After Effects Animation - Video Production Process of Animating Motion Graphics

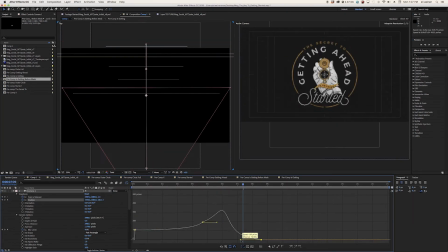So I cut
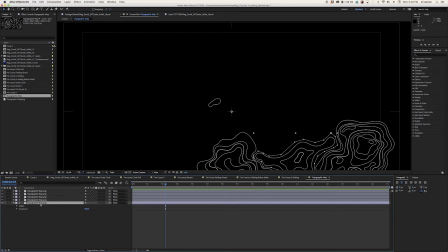out major portions of it, and I did that so that I could put it in the three-dimensional space and have it have a little bit of a depth feel.
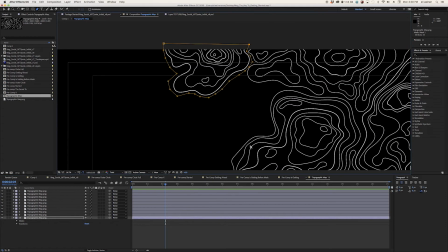If this was a seriously major project, we would have done every single line,
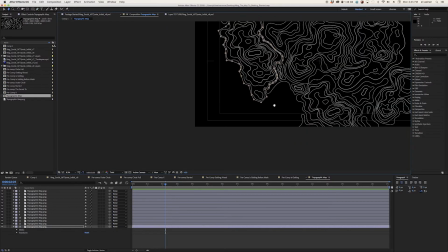and we would have made it into an actual topography map in the 3D space.
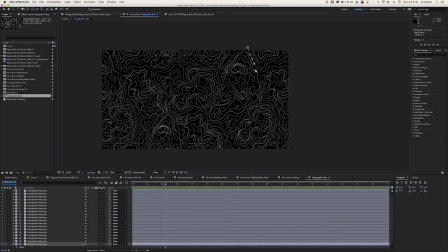We don't really have time for that right now, so I just cut out a couple different areas, which takes quite a bit of time.
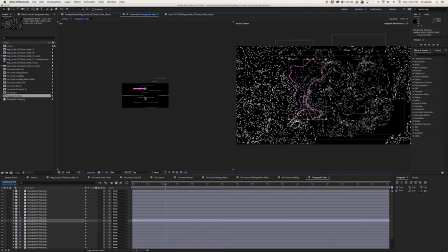This is going to give the background a more dynamic feel. So here I am placing it in the three-dimensional space, but I haven't really resized it.
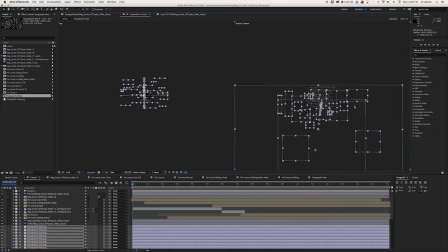What you're looking at on the right is all of those pieces as the camera moves around.
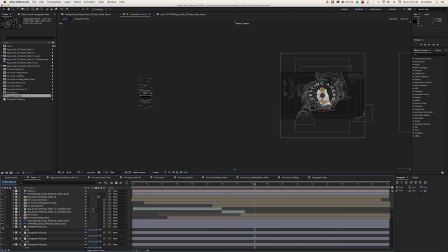And now we're going to check it out.
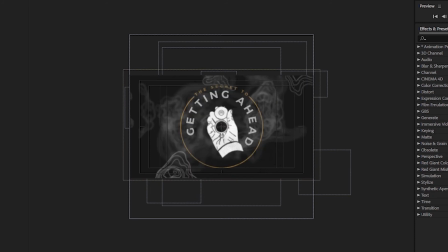As you can see, we're really getting that camera blur effect, but it doesn't fit the topography map look that we're looking for.
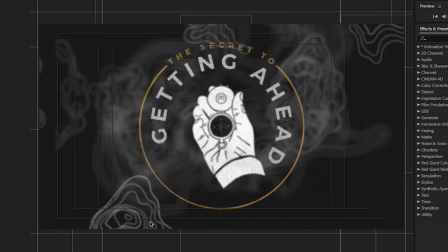It kind of looks like a bunch of meteors, which is a pretty cool look, and I really actually debated keeping it.
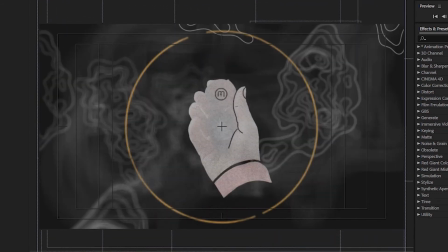But I wanted to do Mani, our designer, some justice in the graphic that he made,
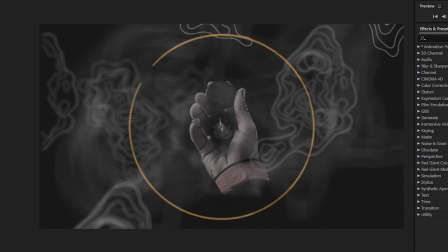and also wanted to test my ability to get that depth
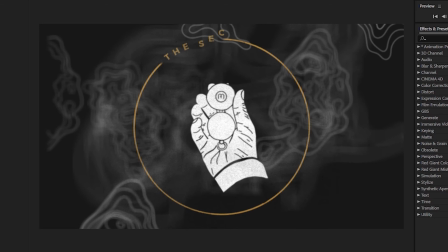looking cool and also maintaining the authenticity of Mani's graphic.
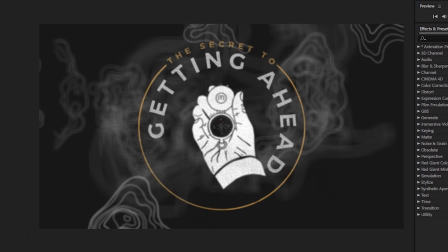At this point in the process, computers can really start to struggle.
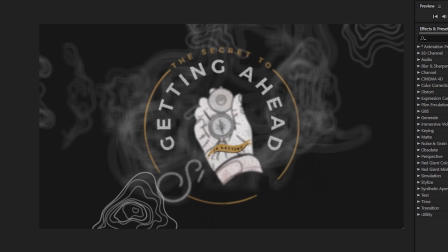We do things like drop the resolution in order to help them work faster, but ultimately the rendering takes a while.
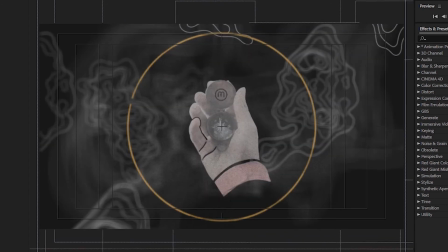There's so many moving components and there's so many calculations that need to happen that it just takes time.
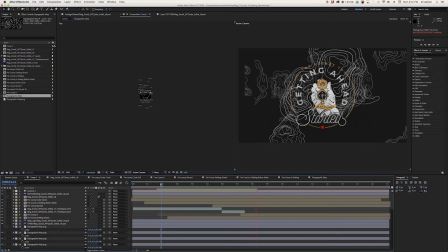All right, so as you see, it's still rendering, it's working, but this render is really going to give me a solid idea of where I'm at in the process.
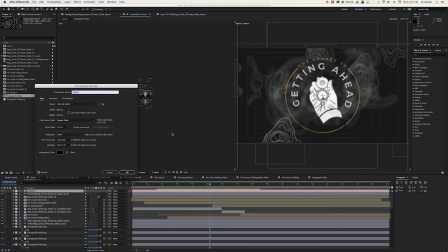But ultimately, I'm going to decide that I want to resize and figure out a different area for those topography map chunks.
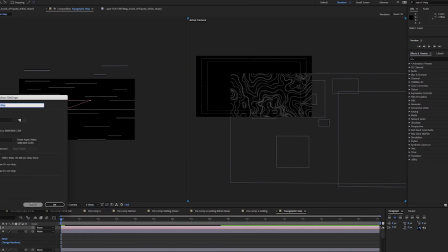So here I am, resizing, rescaling, making sure that everything ends up in the right place.
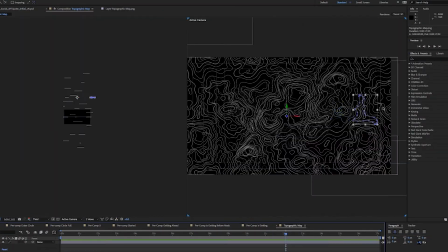I've used that same layer as an opacity so that I can find where everything needs to be. All right, this is starting to feel better. Definitely need to play with it.
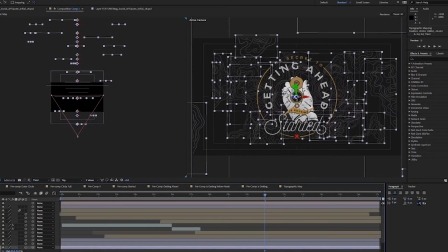I'm moving the camera around, seeing where things go. Want to test and make sure that everything is right in the depth of field chart.
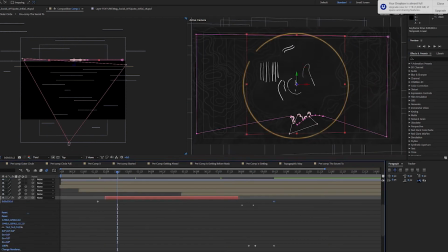Make sure that nothing's out of place. Do a little more resizing.
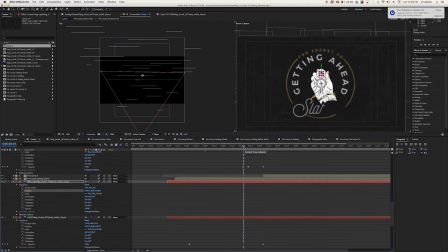There's a lot of tinkering that needs to happen when you get into this type of work.
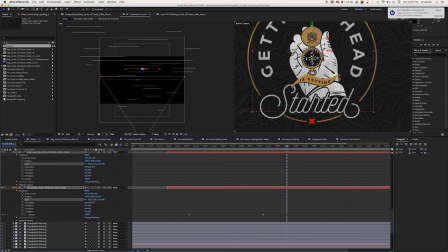At this point in the project, there are probably a couple thousand keyframes.
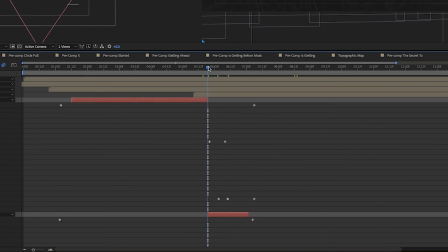Keyframes are essentially markers for where things need to be at a certain period in time,
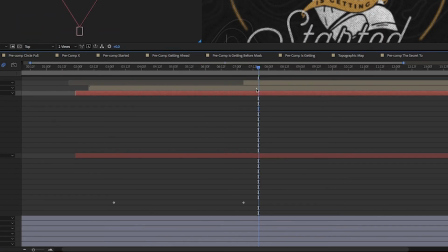and almost all of them have been played with in order to happen in a non-linear manner.
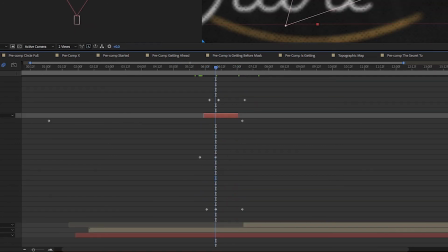In other words, things don't move from point A to point B at the same rate the whole time.
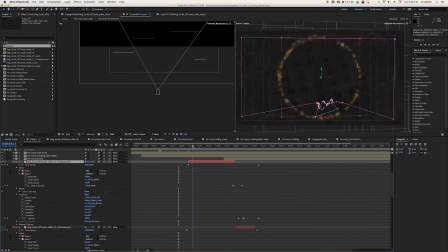That rate will change. You slowly accelerate, you hit max speed, and then you slowly come back into a stop.
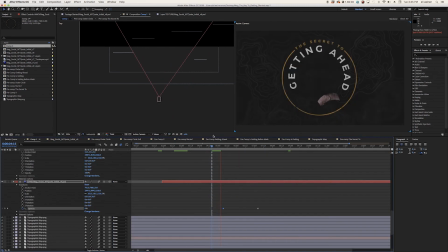At this point in the process, I had talked to Mani and I felt like something was missing.
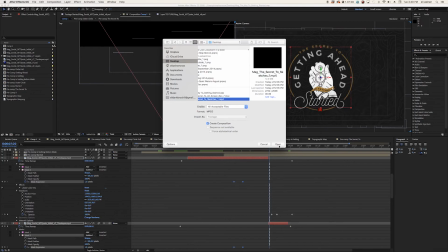So we decided to have him screen record some more mock-ups, some handwritten mock-ups,
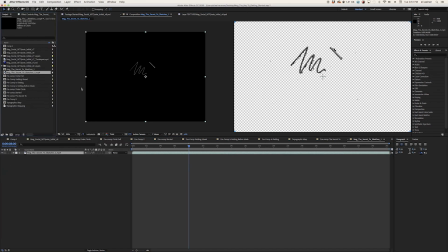to give it that organic feeling like this graphic is actually being created by hand.
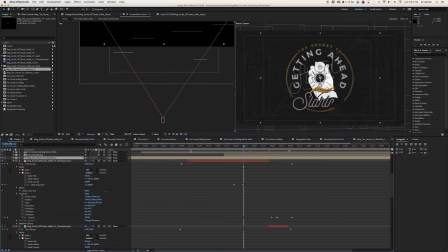A lot of it actually was, but it's important to tell that story through the ending of the animation. So what I was going to do is get those screen grabs and I was going to filter them in the three-dimensional space in different areas around the screen so that you can fly through them.
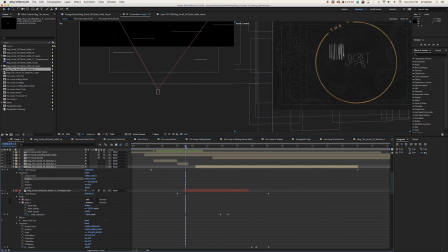This gives it a little bit of an edgier feeling. It adds to the intrigue.
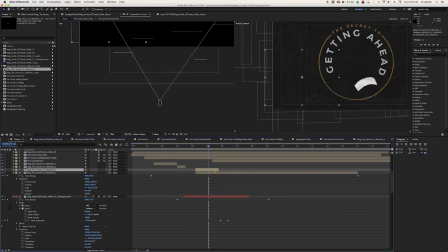It adds a little bit of confusion, like, whoa, this took a lot of work. Our designers are incredibly talented people. But what's more important to me is that I know that they love what they do and they always put the extra effort in.
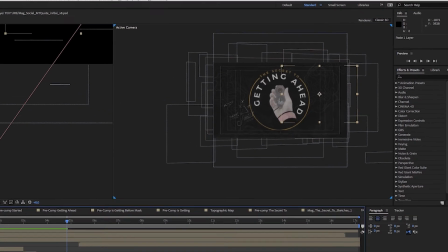So I want to do his graphic design justice, and I feel like telling that story of commitment to quality
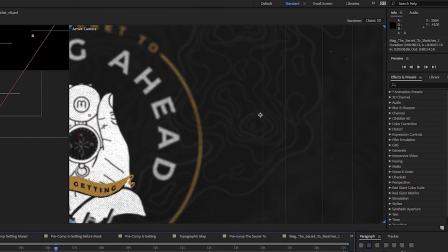is through putting the sketches out, all the different explorations that they take to get to their end graphic.
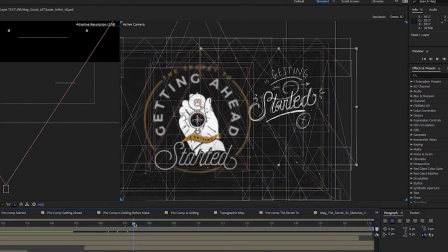So here I am cutting them up, respacing them, putting them in the right areas,
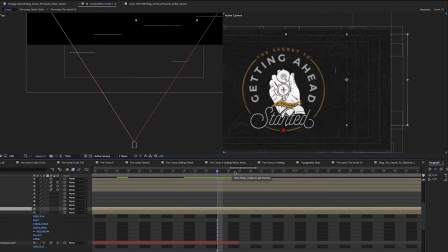making sure that they fit the graphic and don't detract from what's going on, but add to it.
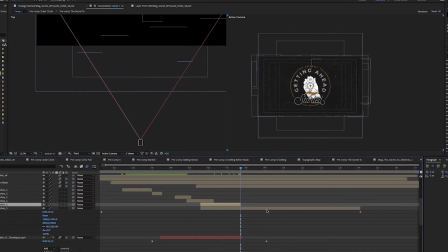Thanks for watching. I really appreciate it. I know this was pretty long,
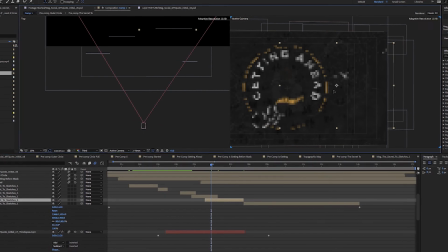but I wanted to make sure that there was some insight into what it takes to develop a motion graphic.
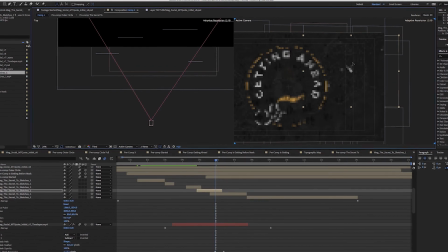This isn't intended to be a how-to video, but more just a look behind the scenes into how we go about doing things.
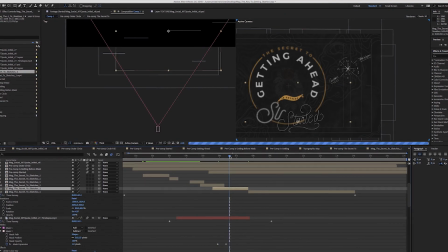If you have any questions, comments, or concerns, feel free to get in touch with us.
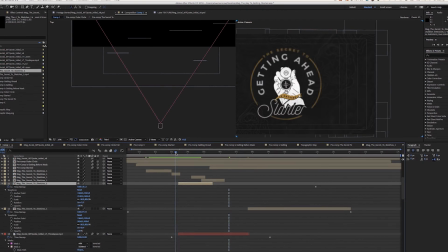Drop a comment. We'll pay attention and make sure that we get back to you. But I would also just subscribe to the channel.
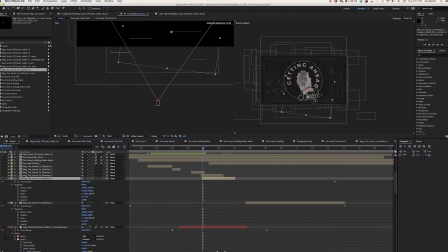There's going to be plenty of how-tos coming and more explorations. So thanks again, guys.